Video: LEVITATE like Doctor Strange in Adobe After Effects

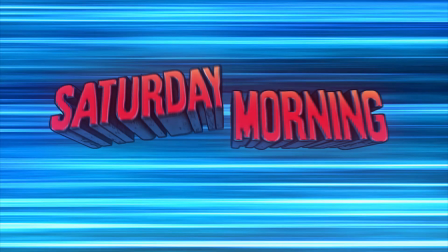0:00 Welcome to Saturday Morning Tutorials!
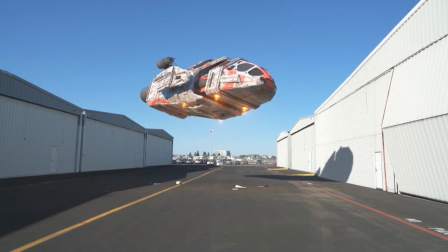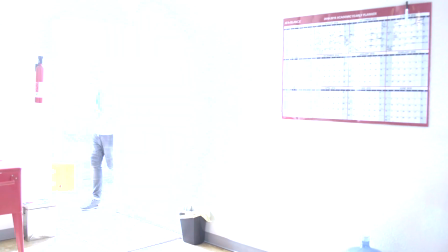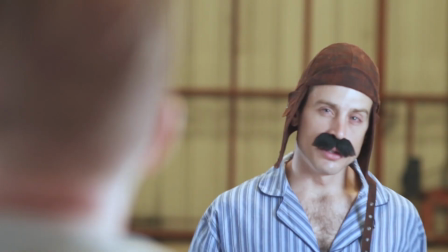0:15 Professor Unicorn? Unicorn Man is gone. Oh, hey.
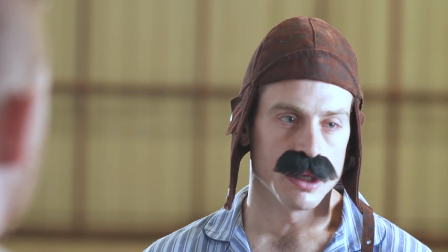0:19 He's out for an evil walk with evil dog and evil poop.
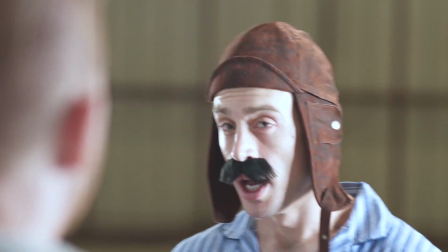0:27 Hey. You'll be back soon. I need to show you something. It is your friend.
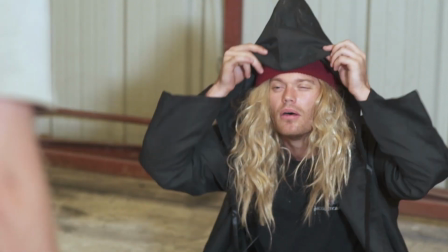0:35 Chris? Bro, is that you? Adrian, what's up, bro?
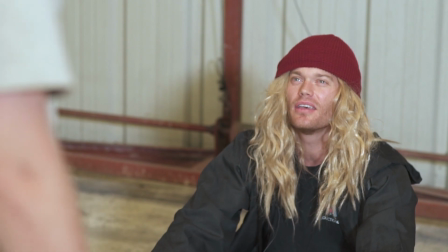0:40 I haven't seen you like a million years. It really does feel like a million years, man. I miss you too.
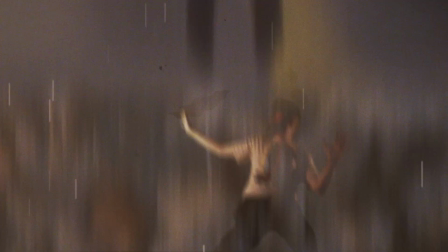0:45 No, like literally a million years. When the professor threw me through the wormhole, I ended up on Earth a million years ago.
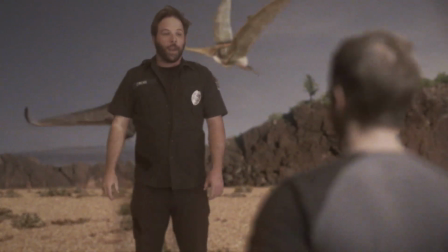0:54 Time cop showed up. He told me I had to survive for a million years or I'd throw out the space-time equilibrium.
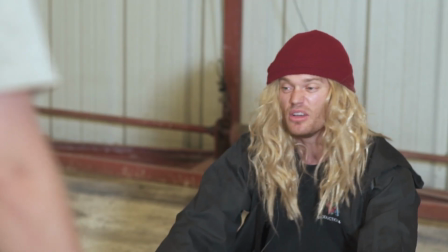1:01 Yeah, that was radical. Anyway, I trained in every combat sport known to man.
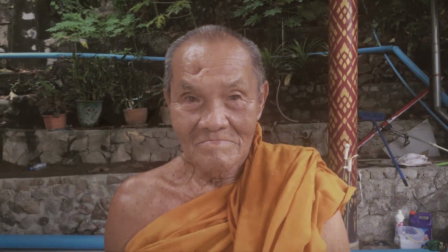1:06 I ended up meeting up with some bodacious monks. Bro, they taught me the fifth awakening.
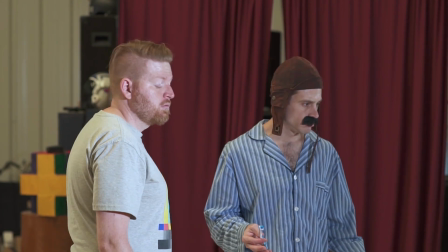1:12 What is this? Is this power weapon? No, bro. It's a state of knowing.
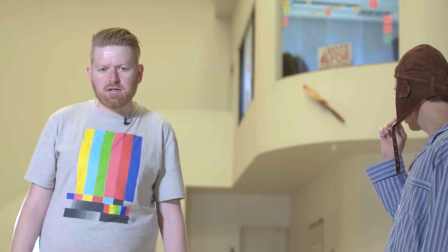1:17 Well, like knowing what? I like knowing stuff. Can you tell me? Is it a secret? Listen, what I know is that we can't defeat the professor with force.
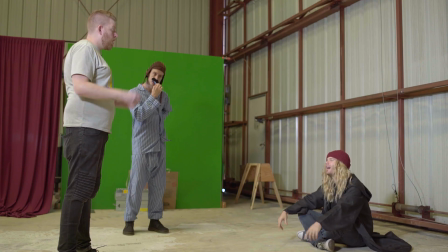1:25 He must defeat himself. Yeah. Oh, I also learned how to levitate.
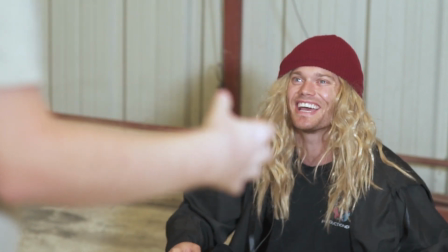1:32 Check this out.
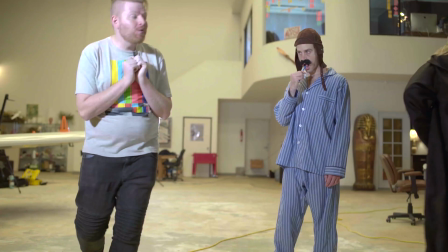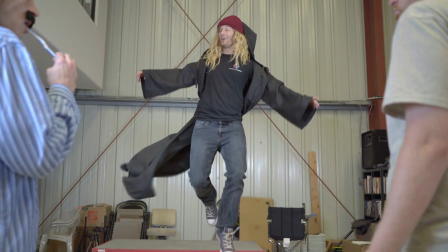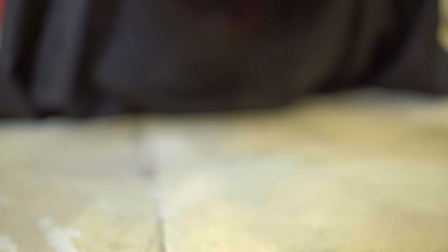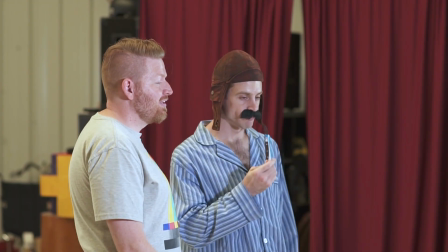1:49 That was pretty awesome, right, my dudes? Adrian, what have you been up to, man? Found a spaceship.
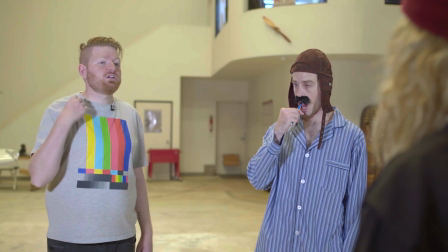1:54 For reals? And I'm wearing this shirt for 2 months. Dude, righteous!
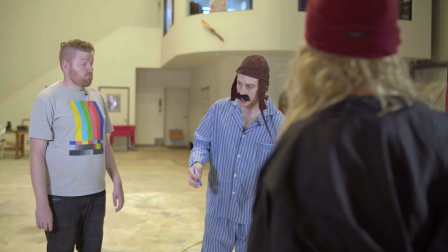2:00 The professor has arrived. I think I will sit this one out.
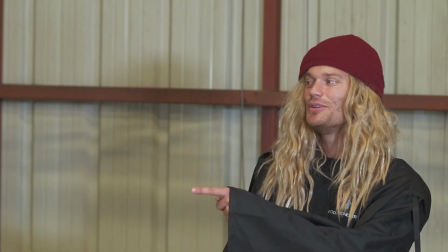2:06 You do you, brother.
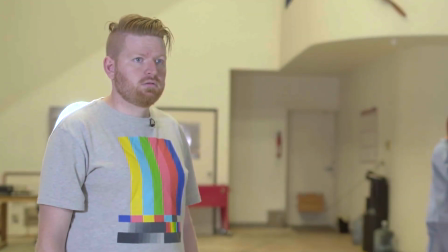Alright, my dudes. Levitation effects are totally awesome.
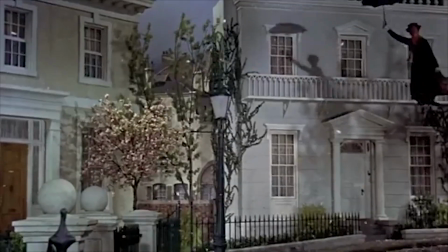2:21 So awesome. We've been talking about different ways to create our own, and Adrian, dude, you came up with a super rad idea.
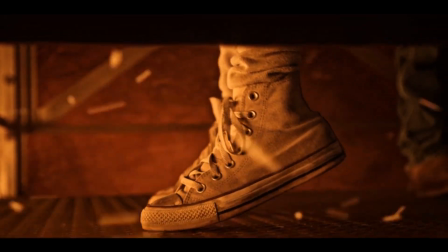2:28 Gotta admit, I was a little bit skeptical, but he totally nailed it. I officially recognize the error in my...
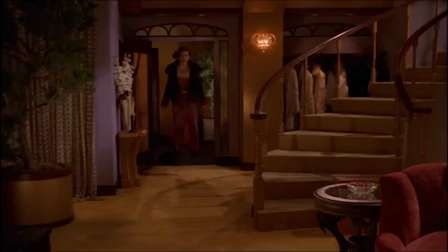2:35 I'm gonna switch back to normal voice. I officially recognize the error in my judgment, and I will wear the I was wrong hat for an entire week.
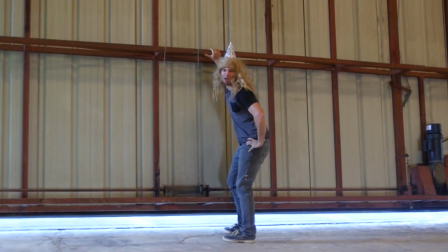2:42 I mean, at least the hat looks good on you, bro.
Look at me! Look at me!
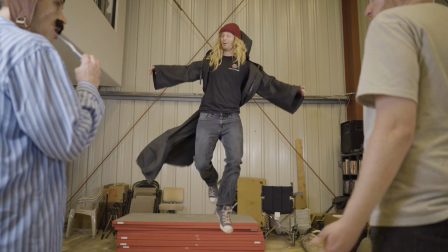2:49 You know, this effect is pretty great because it's really not that hard to pull off.
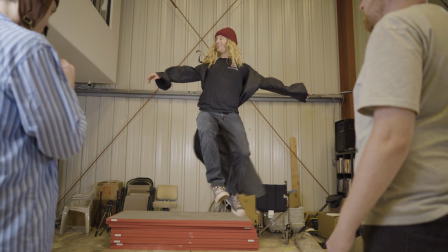2:53 But once it's done, it's pretty tough to figure out how it was done if you don't know exactly what you're looking for.
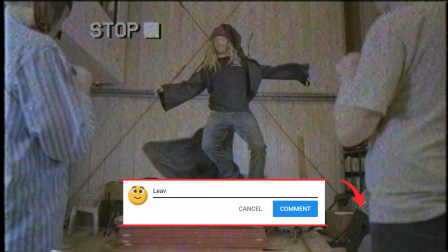2:58 Yeah, let's go ahead and pause here. Can you guess how this was done? Leave a comment below with your guess.
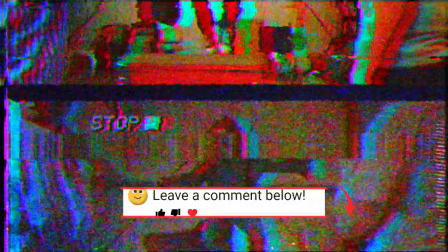3:04 We'll give you a hint. We didn't use a rope. Okay, go ahead and unpause. Here's how we did it. Ba-da, ba-da, ba-da, ba.
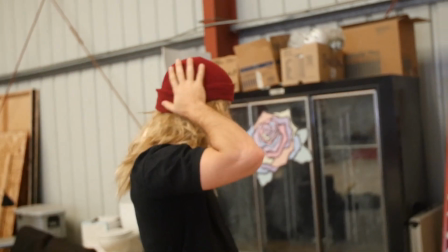3:09 That's my here's how we did it sound. I hated it.
Chris, don't even worry, dude. I think you look great.
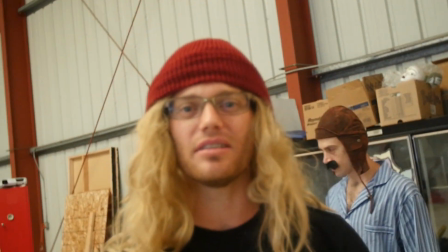3:15 Thanks, bro. I stopped caring about how I look when I realized that my look is just what the stars wanted me to look like.
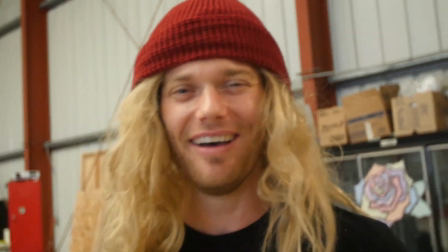3:22 You know what I'm saying, bro? No, dude, I don't get it. I don't know what I'm saying either.
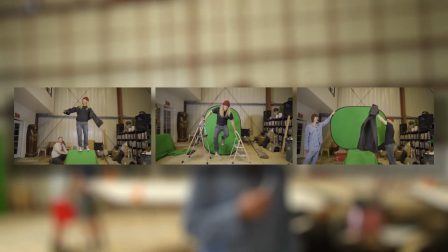3:27 We shot this in 3 separate passes. The first is Chris standing up on something tall to get him up in the air.
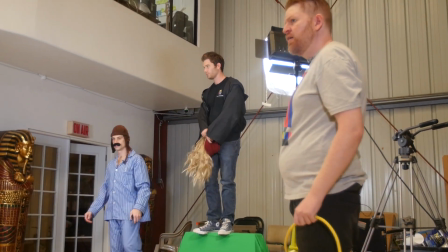3:34 Alternatively, we could have just shot him on a green screen, but this saves us on compositing a little bit,
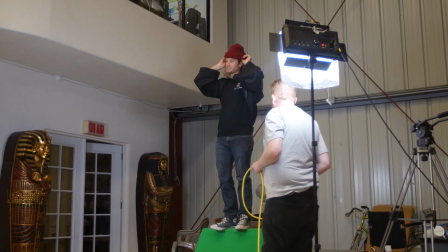3:39 and it guarantees that our perspective and lighting is going to be perfect. We also hit him with a leaf blower, but this isn't actually necessary.
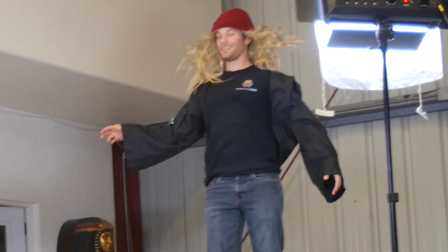3:47 We just wanted it to look cool. The effect is actually easier if you don't do this, but we went for it.
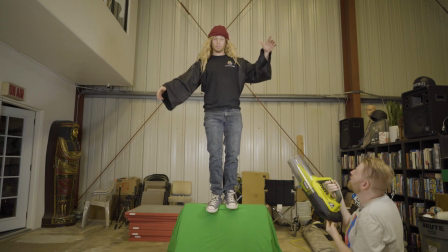3:53 We also tucked his, not we, he did it himself. He tucked his own robe and cape into the back of his pants so it's not flailing around like an idiot.